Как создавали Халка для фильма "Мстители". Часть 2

When we started Avengers, we knew right from the beginning, we could nail New York City and the aliens and the different Avengers, but at the end of the day, this film was going to be judged on the Hulk. Mark wore our iMocap suit out on set, and so every shot that had the Hulk, he did a performance for.
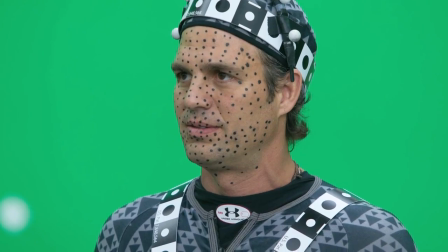0:25 The latest version of the suit has this triangle pattern all over it. So this new patented suit design works with a new tracking system that likes these sort of the corner features of all the triangles.
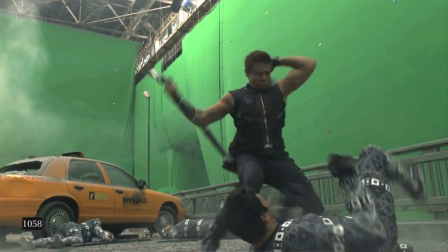0:40 So when you see him in the really silly suit, we're trying to get it so it's as easy to do on-set capture as it is to do capture on the stage. For this movie, we were able to develop a new system where we could capture Mark's facial performance as he did it,
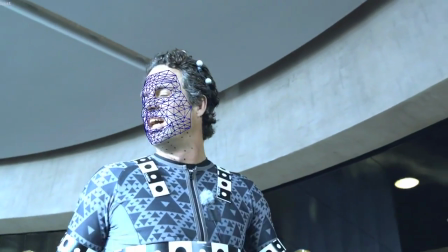0:55 as he was being the Hulk, and then able to translate that onto the Hulk model in 3D once we came back to ILM.
Puny God.
What we were really looking for out of that was not only body performance, but really facial performance. What are the little nuances that he brought to it that we could then bring to the Hulk?
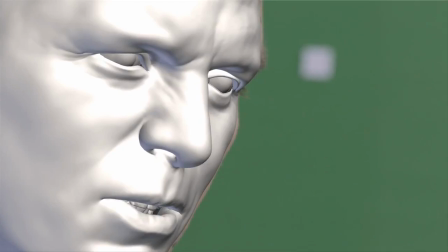1:16 And of course, we have to amp it up a little bit just to get it to read, because the Hulk's facial structure is so much larger than Mark's.
Smash.
With facial performance, it's incredibly complex to get it right, because a lot of the action is happening at sub-key intervals.
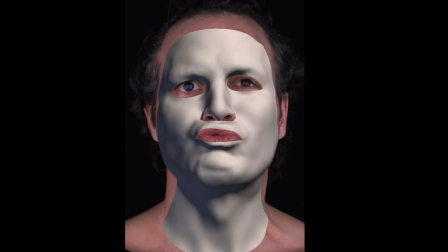1:39 There's a lot of subconscious triggers that are going on in the face, which are really hard to get right.
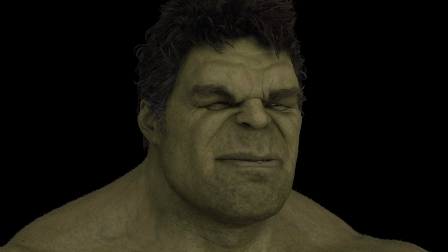1:45 So to get the skin moving right is really complex to do by hand. We capture a lot of the complexity automatically with automatic tools.
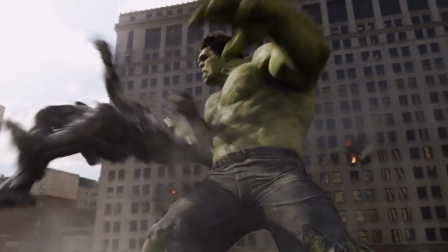Just the expression that changes as you're looking at somebody is going to read very differently, and that's where animators really come into play, is working with the sensitivities of the facial expressions and the performance that's been given, but being able to adapt it to fit the character that they're going to need, so that the audience can understand what the actor was bringing to bear, but really feeling it in the character. In some cases where the Hulk needs to jump or fight aliens or do something very physical,
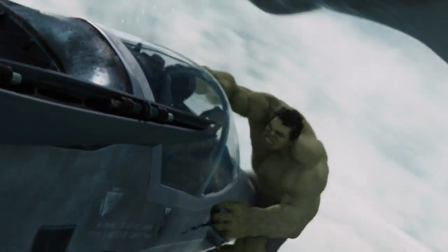2:30 that's where keyframe animation takes over.
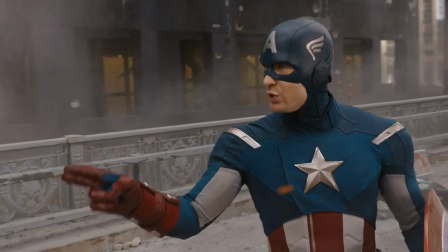2:36 If it's something that's a little more subtle, or he's acting against Captain America or Thor,
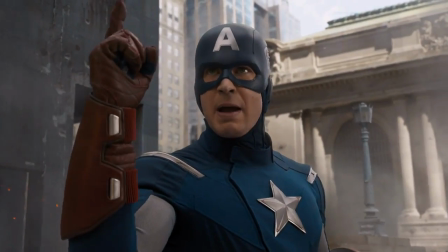2:43 that's something where we can definitely use Mark's performance as a basis, and then kind of push and manipulate that from there.
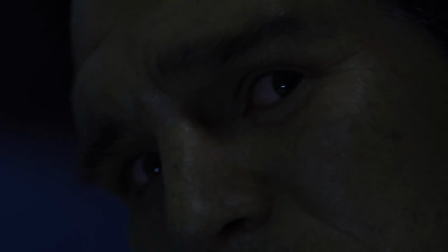2:50 So that could be a marriage of keyframe animation and what we capture on set with Mark, or it could be an entirely Mark performance. I think one of the other really bold choices for the Hulk, but in the end paid off immensely,
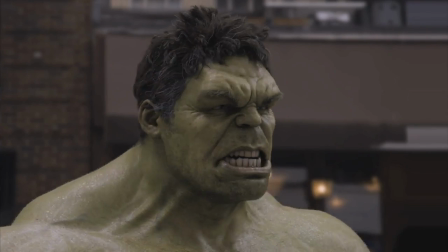3:09 was to add hair, and not just hair on his head, but body hair on on the arms,
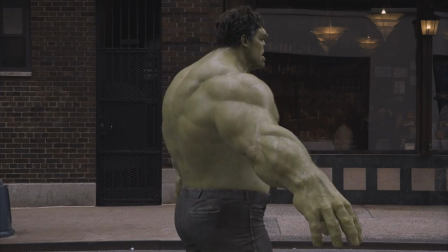3:15 on the legs, on the chest. All that hair just picks up all this rim lighting and looks fantastic. Even his armpit hair, sometimes we had to knock that down so as not to draw too much attention to it.